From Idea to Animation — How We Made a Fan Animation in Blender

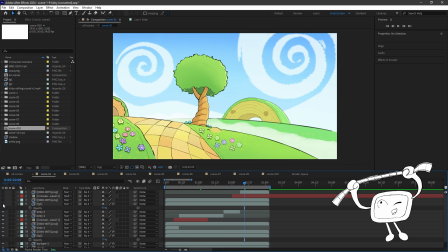12:23 I added an atmosphere layer to better emphasize the separation of planes and the depth of the shot.
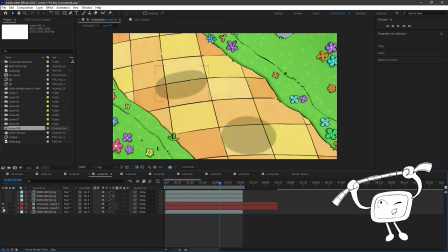12:30 Then created shadows for the characters and animated their movements under Kirby and Suzanne.
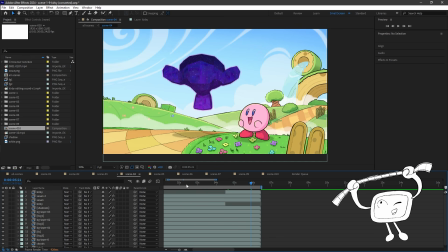12:36 Additionally, I added a few effects on a separate layer so that the Suzanne would have a glowing outline, helping her stand out against the background.
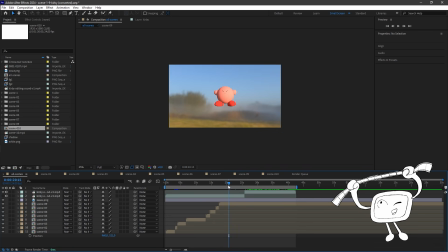12:44 Once compositing was finished, I added sound effects, exported everything, and uploaded it to YouTube.
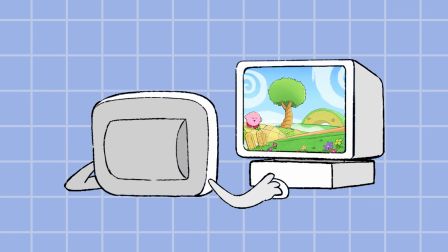12:50 After the animation got some views on YouTube, I watched it again and noticed an important mistake.
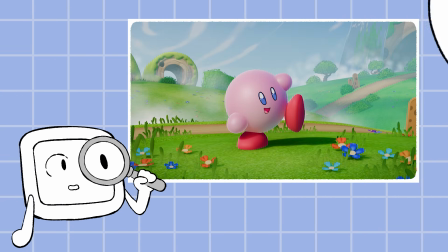12:56 And if you look closely, it becomes very obvious. Let me give you a hint. It turns out I forgot to draw his cheeks.
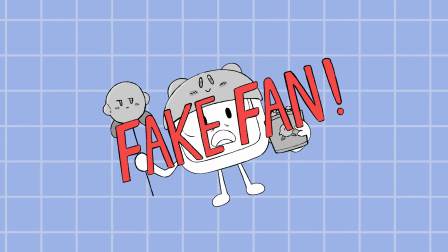13:05 I don't understand how that happened. And if anyone noticed, let's keep it a secret, okay? This is my first time making a video in this format, so I'm really curious to hear your thoughts. If you enjoyed it, please give it a like, and if you have any suggestions, feel free to leave them in the comments. I try to reply to all of them whenever possible. Goodbye, and I hope to see you in my next video sometime.